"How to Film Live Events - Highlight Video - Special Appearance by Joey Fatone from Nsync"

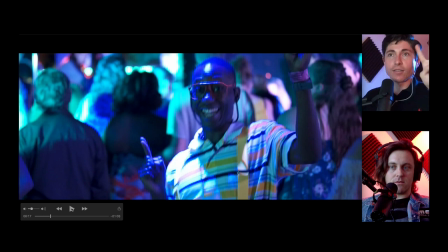This is a treasure because you have to have, when it's a highlight, when it's an event, you just got to have your head on a swivel to find where's the action at. And you found this gentleman. and this isn't the only time he'll be shown. This isn't the hard, he wasn't the hardest gentleman to find, to be honest.
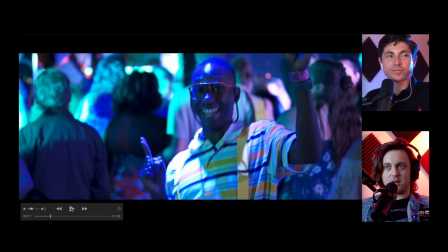He won the costume contest. It was a 90s party, so there was people, there was a costume contest. And this guy won it, dude. He was, He deserved it. He needs no introduction. But for those of you listening, this is a gentleman who is dressed up like Urkel. None other than Stephen Urkel. Not Stefan. Family. He's Stephen, dude.
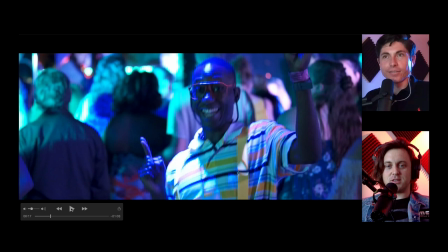He has not gotten into that port-a-potty device that they painted silver and put doodads on the outside of, no, this is original Steve Urkel.
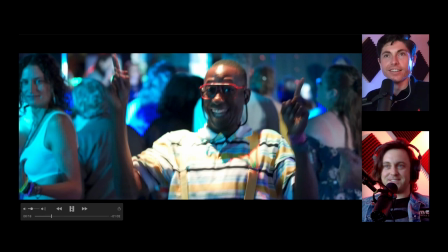We're talking Jaleel White classic. That's right, from Family Matters. I thought that actually was Jaleel White for a little bit.
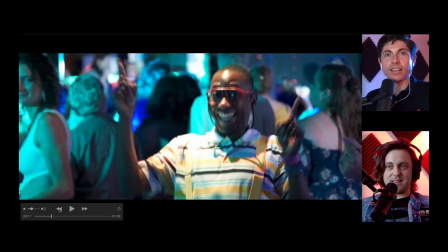No. You actually, I can't go real fine-tuned, but you can see the lady.
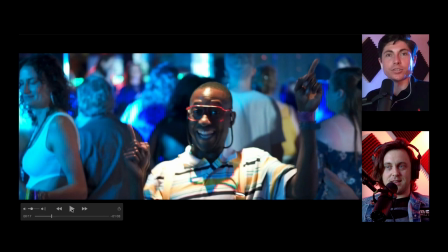There she is just checking him out. He deserved it. Like I said, he was getting lots of attention, I'm sure.
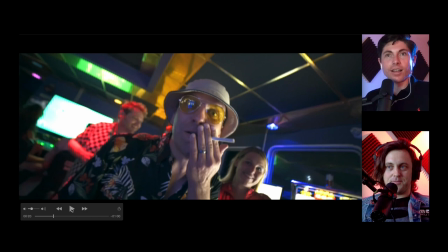This guy found this video on Facebook, too, and I talked to him on Facebook. Hunter S. Thompson. That's Hunter S. Thompson very much in the attire of Fear and Loathing in Las Vegas. So that guy was awesome. I stopped him. I said, don't you go anywhere. I got a wide angle lens.
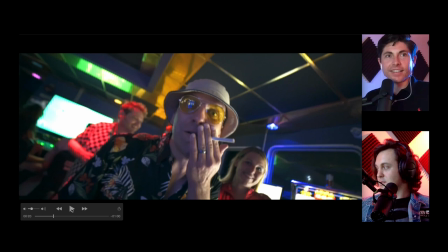Yeah, you threw that 14 on there, right? I did. I threw the 14 millimeter on there. And that's how this occurred. This Hunter S. Thompson. Oh, there it is. This 14 millimeter. There it is. That nice piece of glass. Super wide. The big front element. So, yeah.
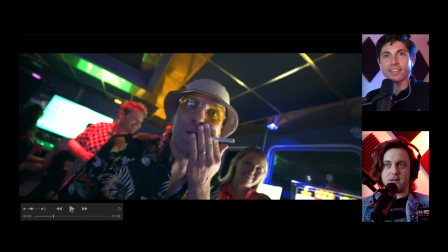It's not actually a fisheye, but if you get close enough, you get that warping element. I mean, look at it.
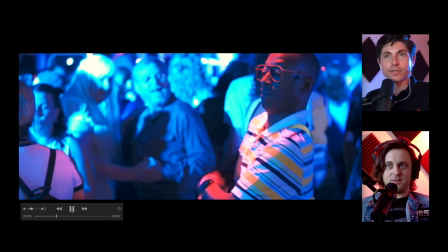It looks like it came right out of Fear and Loathing in Las Vegas. Looks like it just swiped some footage. Oh, here we go.
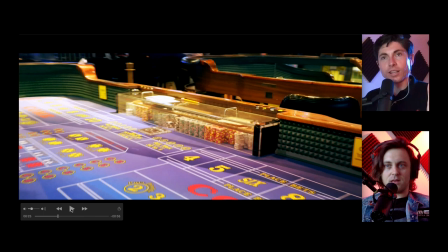Dude, look at him go. Here it is. Look at him go. Whoa, and here we go. One of the famous Austin Regalia camera movements. What is this? I call it, it's like doing a dolly zoom, but also moving to the right or left. so you get parallax.
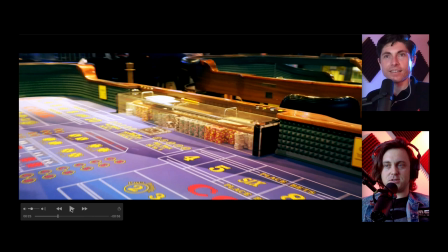I call it the parallax zoom. We did a video about this on the YouTube channel, so make sure you check that out.
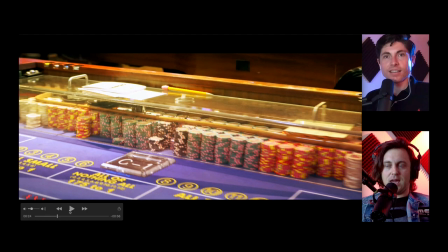So let's do a recap. So what I'm doing is I'm zooming out and moving to the right.
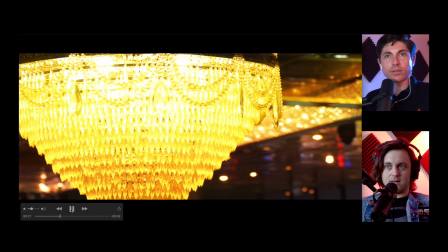And there's a speed ramp at the end of the transition. A little whoosh. So you're pulling out all the stops, making it interesting.
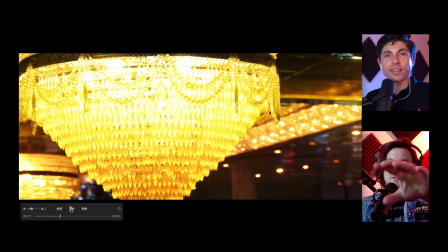And we got all the different elements in here. There's a really cool one right here, transition. It looks like I warp from upstairs to downstairs.
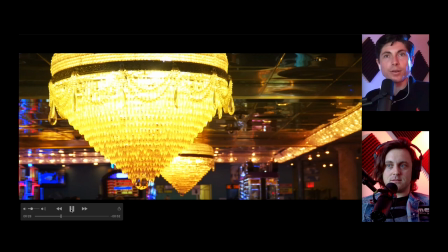Yeah. Let's watch it without interruption. Okay, and this is actually one of my treasures too because it's another parallax zoom, but I really like this one.
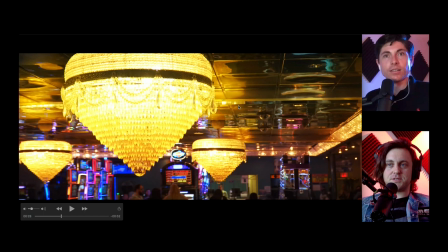And you can see that gold ceiling. Yeah, okay, that's what we're talking about. That's the gold ceiling that makes it impossible. Is this the they were singing about in that song? I'm confused. Why can't I think of the guy, gold on the ceiling?
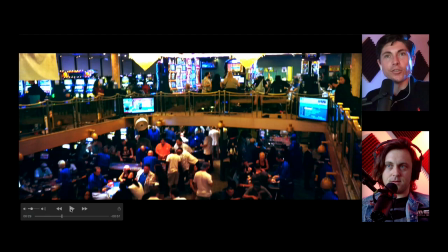So this is where you actually are, you're going to tilt down and then you're going to go into this transition.
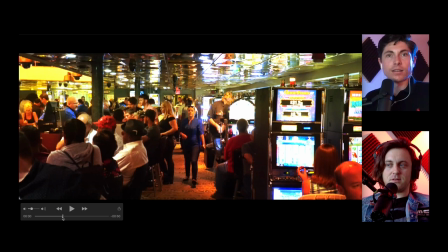But we need to watch it uninterrupted. Okay, here we go. So we're starting on the ceiling.
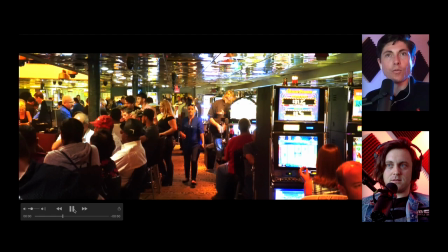Yeah, go further back. You just go from here. Start on the gold ceiling.
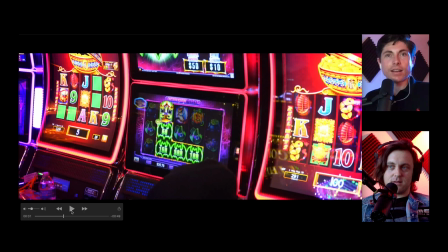Tilt down. And that's downstairs from where I was before. So people that are on the boat, they're going to be like, whoa, how did you get down there? Yeah. So I did like a flurry of like sometimes you do these kind of moves like this.
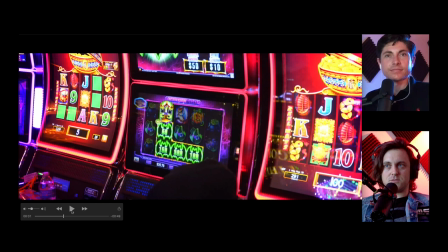You create like a really dreamy like effect by doing a bunch of like weird warping zooms where you're moving around and zooming at the same time.